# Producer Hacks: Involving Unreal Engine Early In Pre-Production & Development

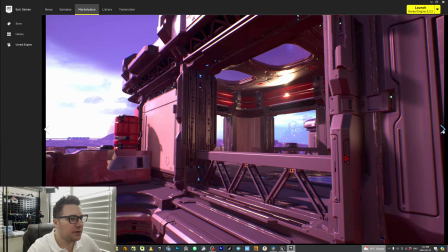And don't forget that when you, if you do decide to purchase these and download these,
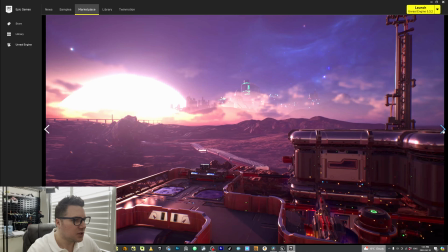maybe these types of environments or worlds, you can easily make changes. You can move them around.
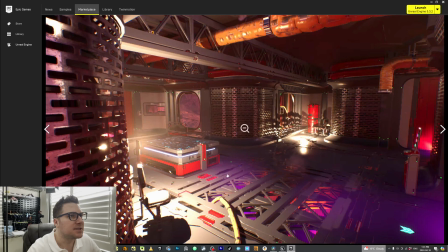Everything is open to change within Unreal. I really like some of the textures that they do here with the rust and the old and the decay. All these textures here is really what makes it far more realistic when shooting.
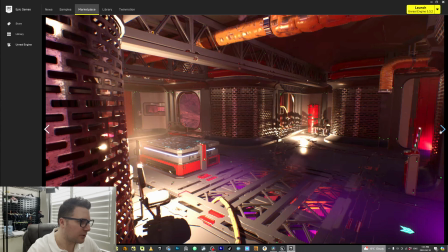Like you see some decay and some weathering on some of this metal, on these metal grates here. That is really what's going to sell realism. So say I was searching for a command center.
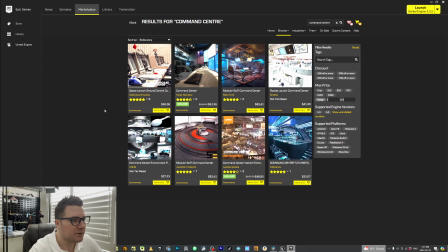This gives you an idea of some of the things that they have. And it doesn't have to be the exact word command center. You could use like a control room, a computer room, a monitoring station, and usually they'll have everything you need in there for that type of scene.
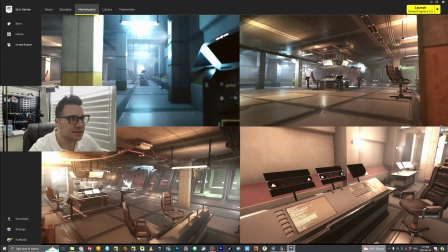Here's another one here that looks pretty decent. I like the windows.
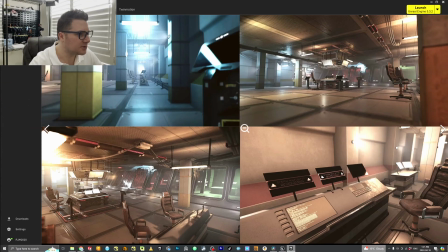I like how like it's a separate room here, so you can have some kind of quarantine with inside this room. And this is more like the observation station where the commanders and scientists could be located. The scenes could take place. And the nice thing too is that all this stuff here could be recreated.
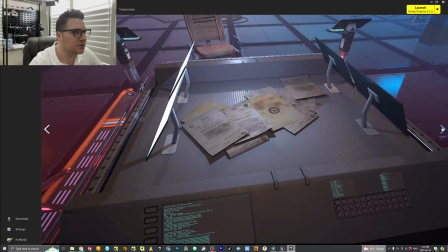So you can build it out so that it's more practical.
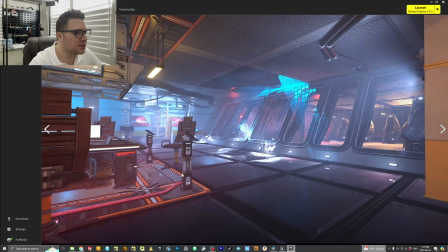So for example, if we wanted to use this room and have these windows here, what we could do is we can build out this area here in the center of the room with our own chairs. We don't have to build the chairs, we can just buy them.
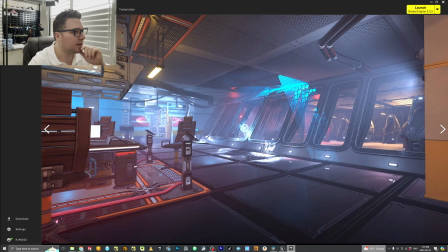But this stuff here, we could just add a silver table and remove this stuff and have all the actors in the center of the room here, around the room when we're shooting it in a practical soundstage. It's all green screen, and so you just see the outside of the base, and we can make it look seamless.
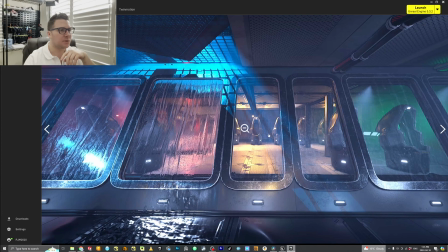I really like this idea of having the other side here where inside it's quarantined, and you have some kind of experiments or pods in there, or it could be stasis tubes or stasis chambers or whatever it might be.
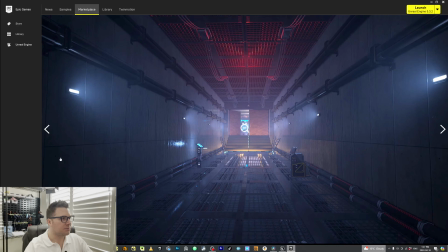The only thing you gotta watch out for when you're searching through some of these bases is you don't want it to look too gamey,
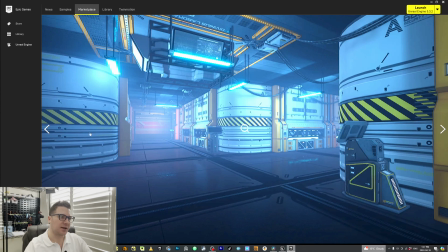like as if you're playing a video game, because then it's not gonna sell well on screen.
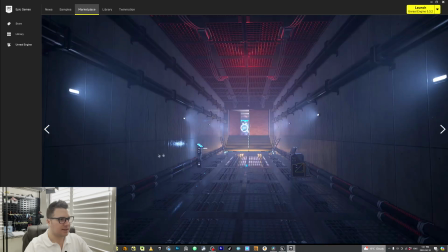It's gonna look fake. So you want to get with something like this right here. See, you can see some textures here, some lighting. It's wet, but it's also reflecting the light. Well, Unreal Engine allows us to move around in the world, and the reflections will update in real time. That's brand new. The software is filled with all these new tricks that make that possible in the most least expensive way without having to use much computing power. It's amazing what they were able to accomplish. They're far and beyond, way ahead of many other softwares that have been on the market for many years that traditional visual effects houses use. Say, for example, the characters within the story have to go into a hangar to go steal a vessel or go steal a ship or something to get out of there. Well, I'll just look up hangar up here.
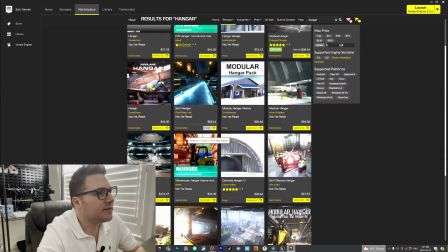And there's usually a bunch of pretty cool ones in here that are pretty close to photorealistic as possible.
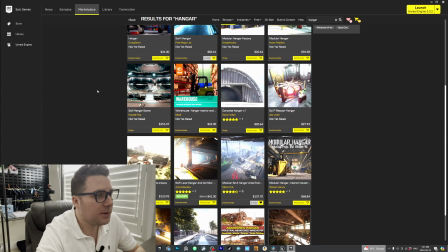Certainly to a point where you'd be able to get away with it. I know I'll be able to get away with at least many different angles when in some of these environments.
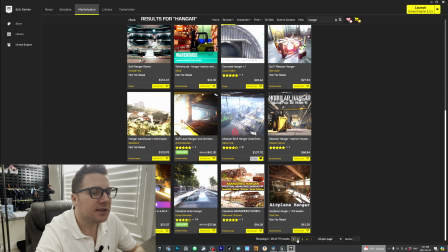And I'm pretty certain and pretty confident that I'll be able to
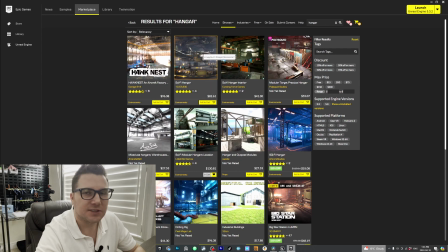trick the shot enough so that it'll look seamless and everybody will think that we did it on location or something. Or at the very least, the visual effects was top notch.
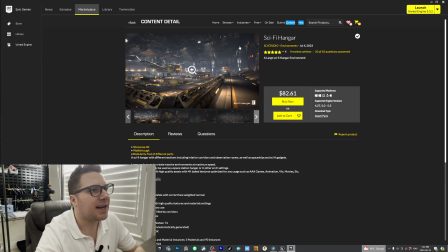So here's one here that I really like, the sci-fi hangar done by 1D Studio. It's an environment you could usually tell how well things do based on what has already sold.
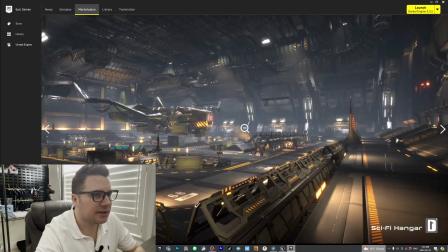So it gives you an idea.